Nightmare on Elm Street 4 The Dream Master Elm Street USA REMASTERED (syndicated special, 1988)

That's going to involve a lot of makeup effects and mechanical effects and optical effects and stunts, and it's going to take a couple of weeks to shoot, and involves three units and a lot of collaboration from different people, and that's very hard to coordinate, but I think that sequence is also going to be very interesting.
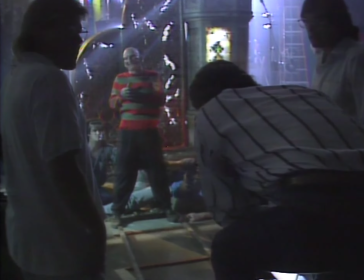36:58 To create the dazzling array of special effects called for in this scene, Renny and the producers turned to Steve Johnson,
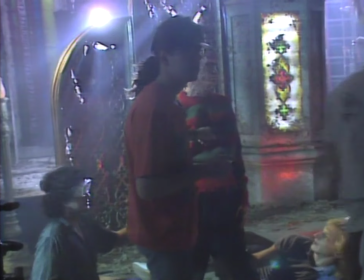37:04 whose amazing work can be seen in such films as Ghostbusters and The Howling. But what it is it's the end sequence. They wanted it to be the most spectacular makeup effect sequence in this film. And they wanted to really give Freddy finally a real death. In the other ones, he's just kind of poofed away in a puff of light. And they wanted to really let all of the people that he'd killed really get a chance to get back at him and beat the hell out of him this time. So we just carefully and cleverly planned it out so that the basic trick to the thing is intercutting between an oversized prop that stood about 20 feet tall of Freddy and small size props. And with some strange tricks like Dutch angles and a lot of smoke and moving cameras, hopefully we'll fool the audience and they'll never know the difference between the two.
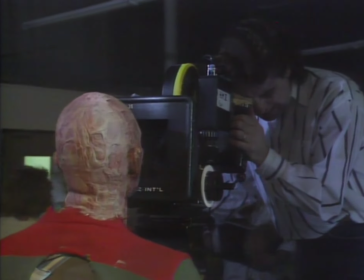37:46 Killing Freddy Krueger, as you might imagine, is no easy task. And to pull it off, Johnson had to use several carefully thought out devices.
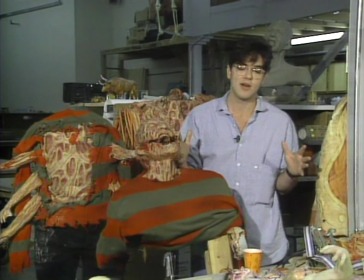37:54 The nature of this thing was basically that all of the souls that are left from all of the victims Freddy's
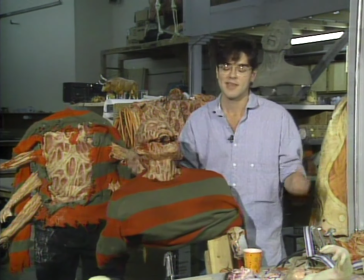38:00 ever killed throughout his life and death are getting back at him by punching their way back out of him.
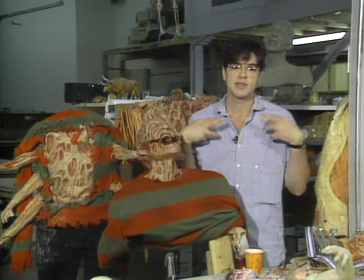38:06 Not in a bloody sense, but they're stretching through the membrane of his skin in almost a magical sense that they're growing out of him.
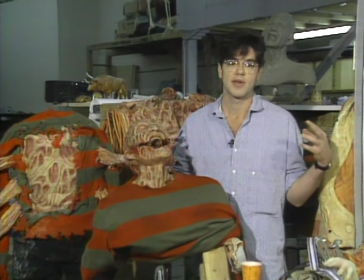38:11 It looks as though there's arms growing out of him, heads and torsos growing out of him,
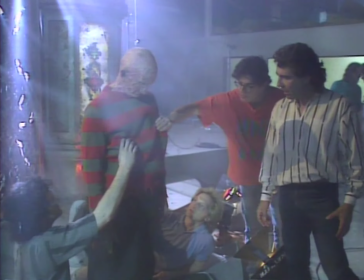38:14 and beginning to rip him apart as much as they can. To create this illusion, Robert Englund was first placed into a body rig.
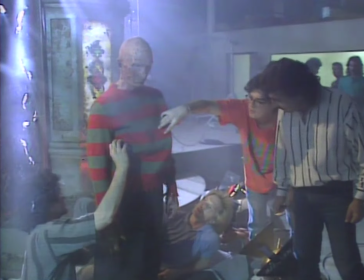38:21 Freddy himself fits into it something like this.
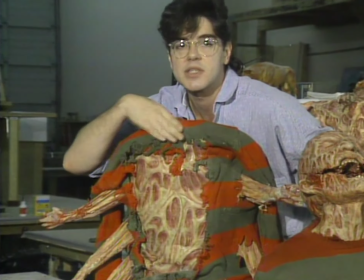38:26 And his arm goes through the sweater of the dummy, and that way it blends off onto his neck. You get his real head and his real arm, so he can do all the motivating.
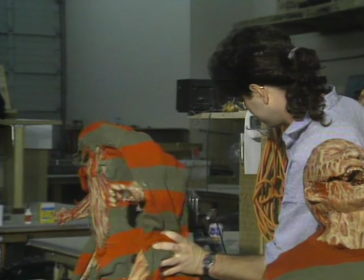38:33 And then we can do anything we want, since this is a dummy back here, and you can see it's fairly well hollow.
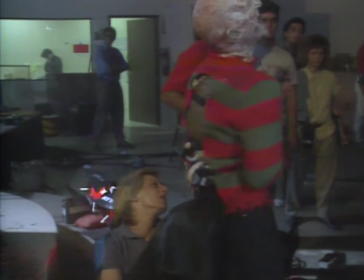38:40 We have plenty of room to get as many as 12 puppeteers back here to do what we need to do.
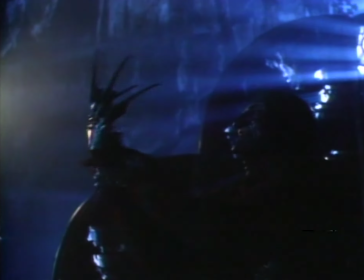38:45 Next, Steve used one of his favorite special effects to simulate arms breaking out of Freddy's body.
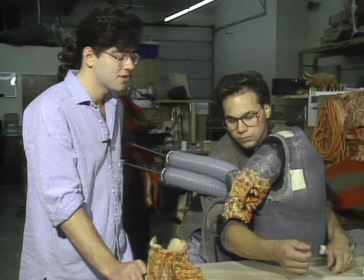38:51 What this rig was for is actually one of the funnier effects we did for the film. I got a real kick out of it.
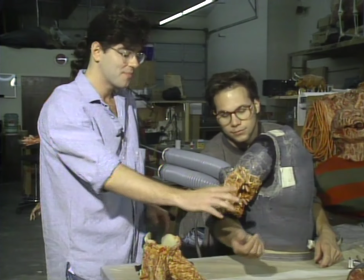38:57 The camera basically was angled,
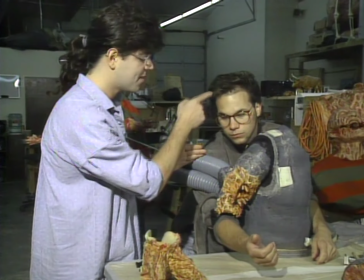39:01 composed in such a way so that you did not see these tubes coming out of the back. The operator here was bent below so that you didn't see that he was there.
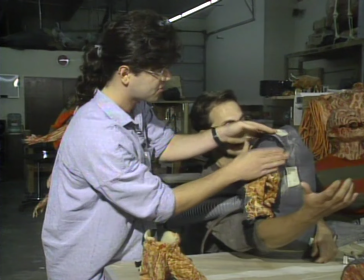39:08 It was just shot like this. So what you see is you see an arm with Freddy's sweater over this with a hole cut in the back so this real arm can come through.
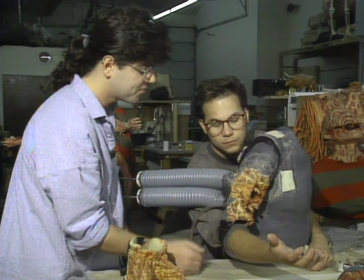39:16 It just looks like you're seeing a shot of Freddy from here. And you get all the life and motion of a real hand there, if you want to demonstrate the real hand.
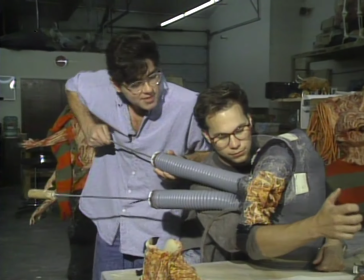39:25 Anyway, what we did is, from off camera, we shoved, this is maybe not going to work very well now because it's kind of old, but we shoved these arms out.
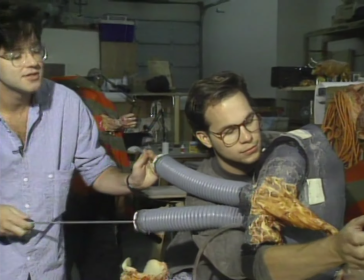39:35 And they reach for his wrist like this. There's another one down here. Move your arm a little bit, Bill.
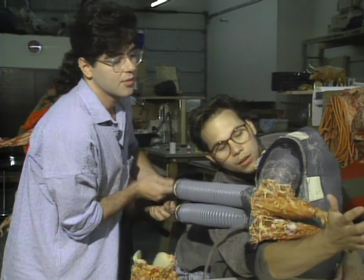39:40 So two arms grow out of his bicep here in a real quick cut and lock onto his wrist.
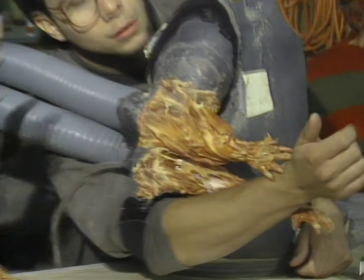39:45 And what happens from that point is to get the audience away from the feeling they're seeing in effect, we made this thing.
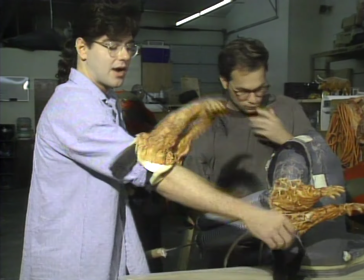39:52 What this did is Robert Englund actually wore this strapped to his arm.
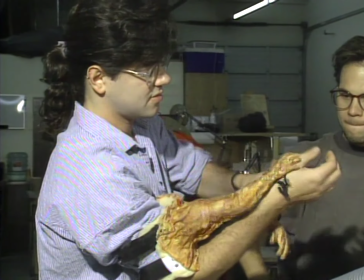39:58 And then we tied these to his wrist like this.
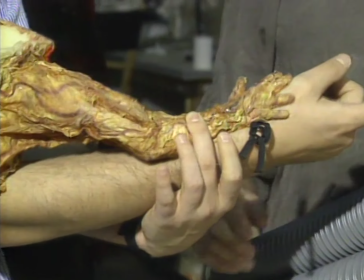40:03 So then we can get away from just a small insert shot like this and see Robert walking around and struggling with these things.
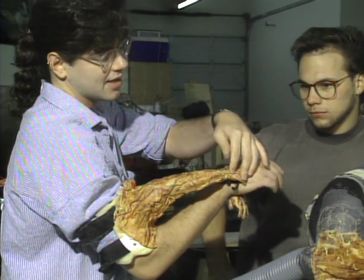40:09 And they're jointed in the proper places so that it looks like he did a really good job with it. It's basically a mime routine.
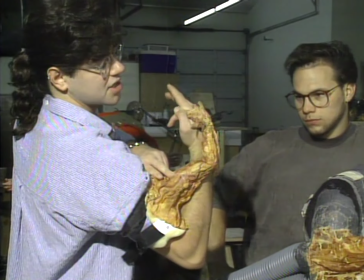40:15 So when he moved his arm up and these things were attached, it looked like they were pushing his blade arm up towards his face to make him slash his own face with his blade. But
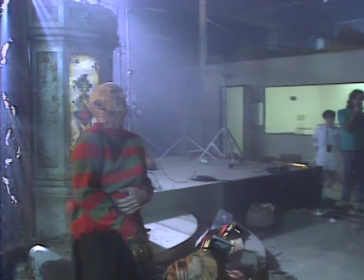40:23 Freddie knew he was really in for a bad day when Steve's special effects struck once more.
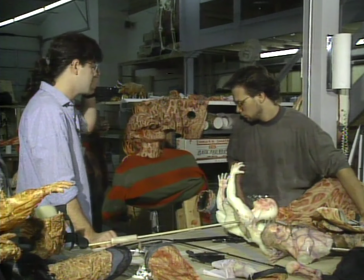40:29 The last effect shot in the film was, a last effects shot on our part,
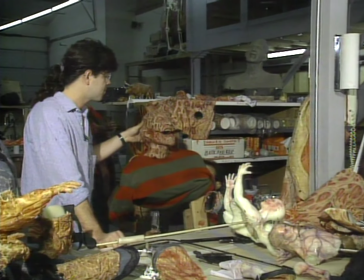40:34 was this dummy head, where we have pretty much the full orchestration of all these things operating here.
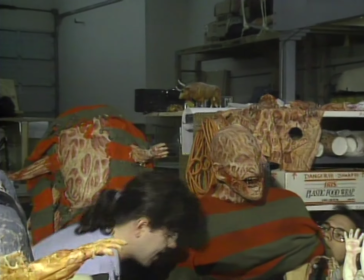40:39 We had probably 9 people out of camera range down here grabbing at the guy,
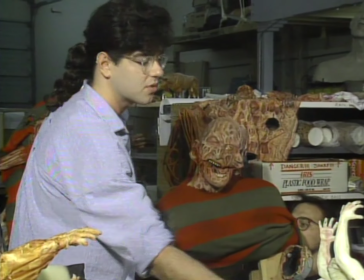40:45 and we also had things like that were just sewn to him, like we have an arm under the sweater,
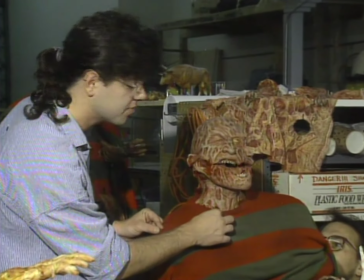40:51 a hole coming through it, and we would glue the arm to him here. Eventually this happens,
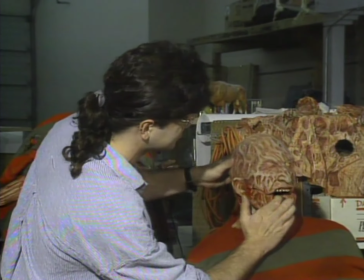40:55 the tension builds up so much, there's one arm grabbing him here and one arm grabbing him in the eye socket here,
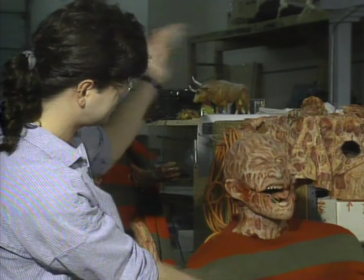41:01 that it actually rips his head wide open, like that.
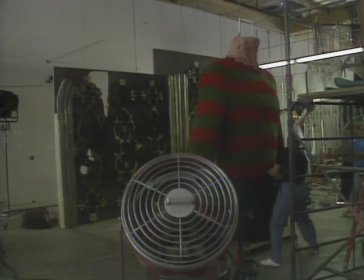41:06 To create the illusion that there were living souls inside of Freddy's body trying to get out,
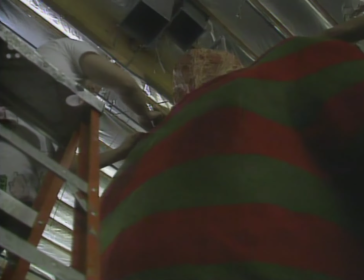41:11 this nearly 20-foot-tall replica of Freddy's chest was designed and built by Steve Johnson and his crew.
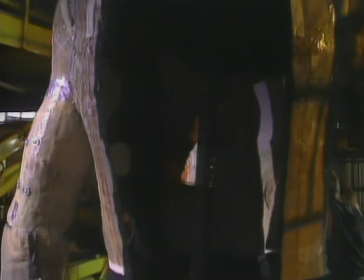41:17 The Big Freddy was built large enough so that one or more people could enter through the back and play to the camera stationed in front.
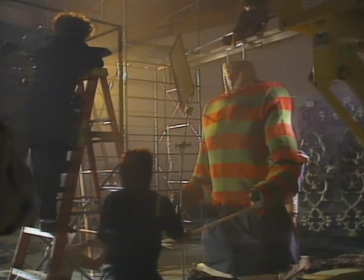41:24 And while the actors were inside, other crew members were stationed outside operating other parts to bring Big Freddy to life.
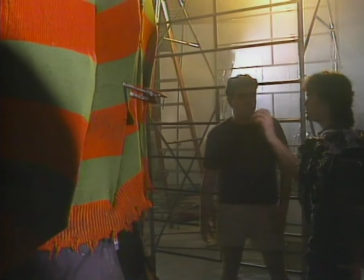41:33 First, one of Steve's crew members was placed inside the body, where his arm was to break through the skin and tear off part of Freddy's sweater.
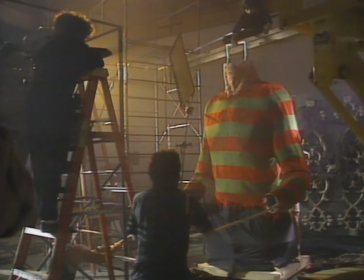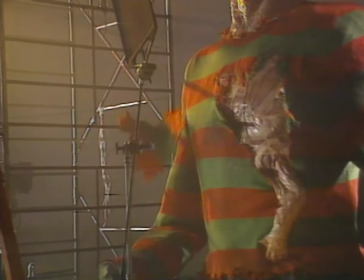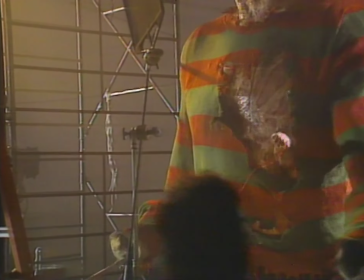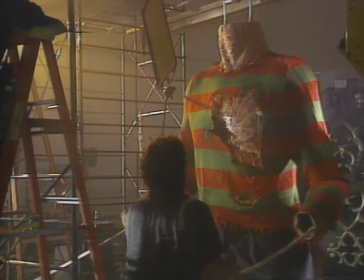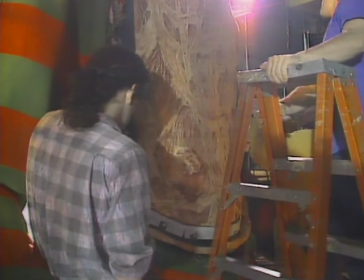42:04 Once the hole is punched through the skin of Freddy's chest, it must be replaced many times throughout the day.
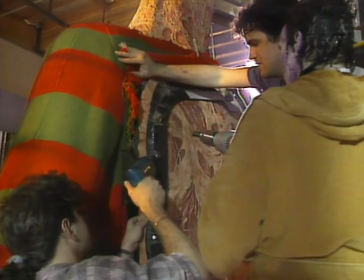42:10 The skin is made from dental dam, a highly flexible rubber latex material.
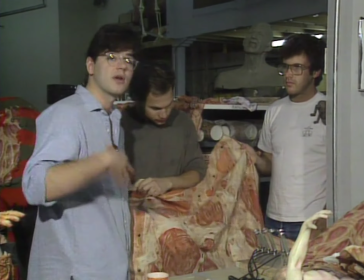42:15 This is a very large piece of the dental dam that we used to put over the giant Freddy's chest, and then we had actors inside the chest stretching their way out of it.
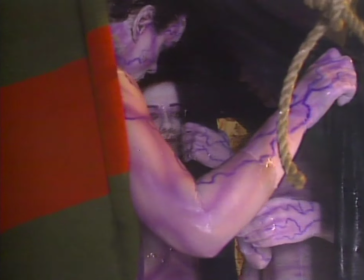42:24 When we shot it, we had them wearing really, really theatrical makeup to kind of match this kind of look.
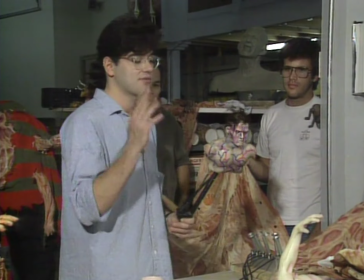42:29 For a couple of different reasons, I'm always afraid that big props always look like big props to me.
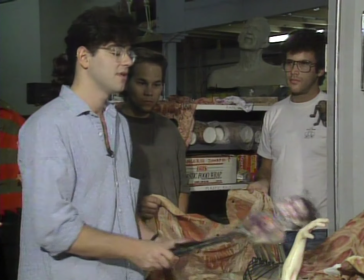42:34 So we, in this instance, obviously made the little ones look as realistic as possible, but we tried to make the big ones look fake, even in their movements, so we painted them really theatrically.
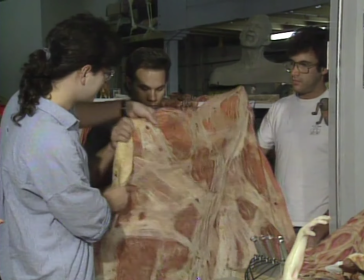42:42 Stretched this stuff over them, and this is kind of how it worked.
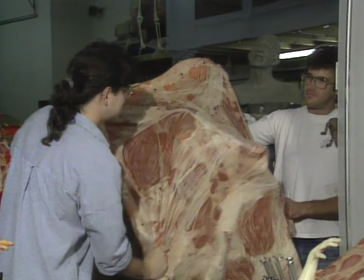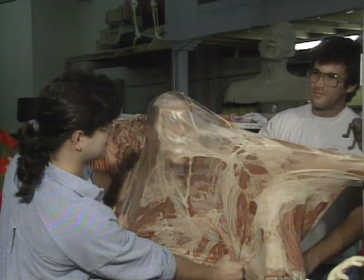42:51 Go forward with your face real far. Suck it in your mouth.
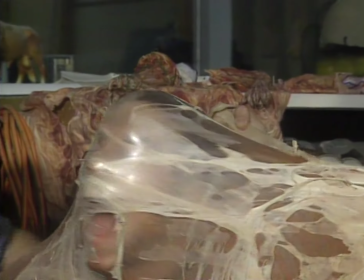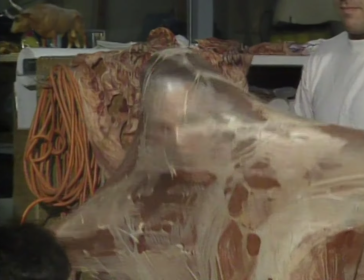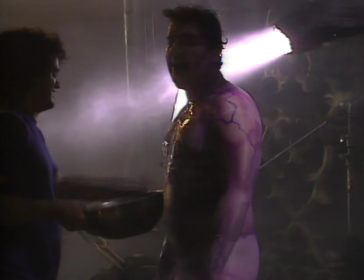43:10 Three actors made to look like the dead victims trapped within Freddy's body are given final touch-ups before entering the oversized replica.
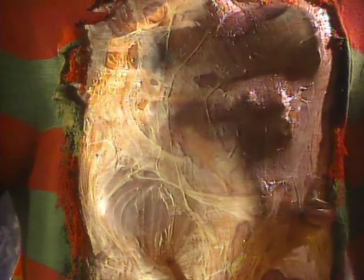43:18 Then, with some encouraging words from the crew, it's up to the three actors to push their bodies forward against Big Freddy's chest,
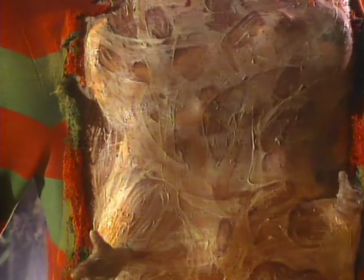43:25 simulating the souls trying to escape from their killer's body.
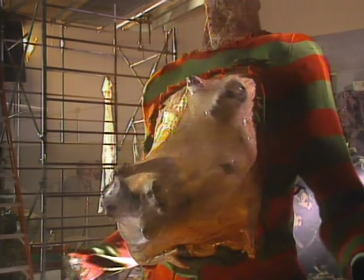43:33 A job well done,
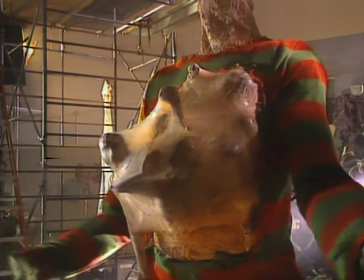43:35 and all of the effects created by Steve Johnson and his crew combined to make this climactic scene perhaps the most memorable of all the Nightmare films.
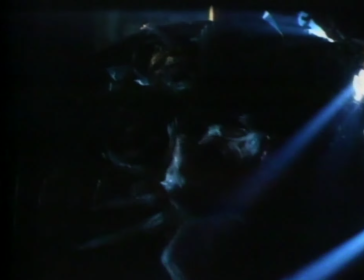43:46 But could this really be the end of Freddy Krueger?
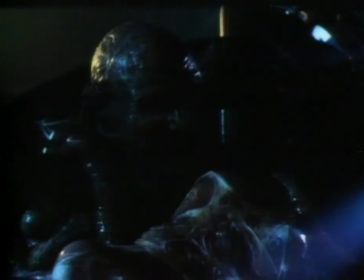43:51 Could the teenagers of Elm Street finally be able to get some rest?
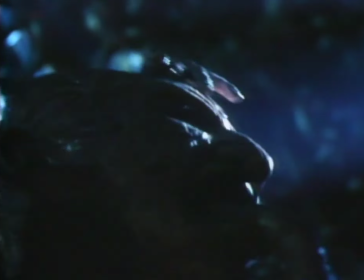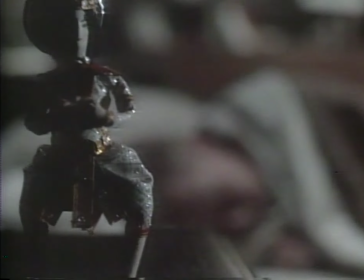44:03 As you lay your head on your pillow tonight, remember, in the movies, no one has to die,
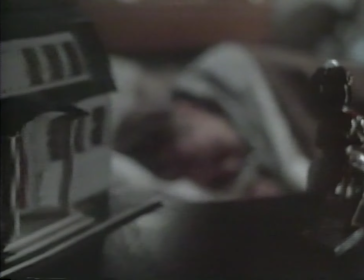44:08 and Freddy Krueger may be alive and well and waiting for you in dreamland.
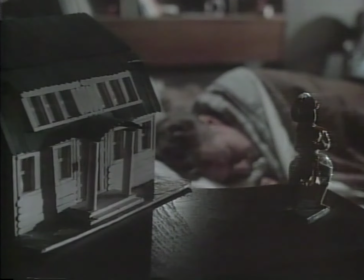44:13 This is Bill Barry. Good night and pleasant dreams.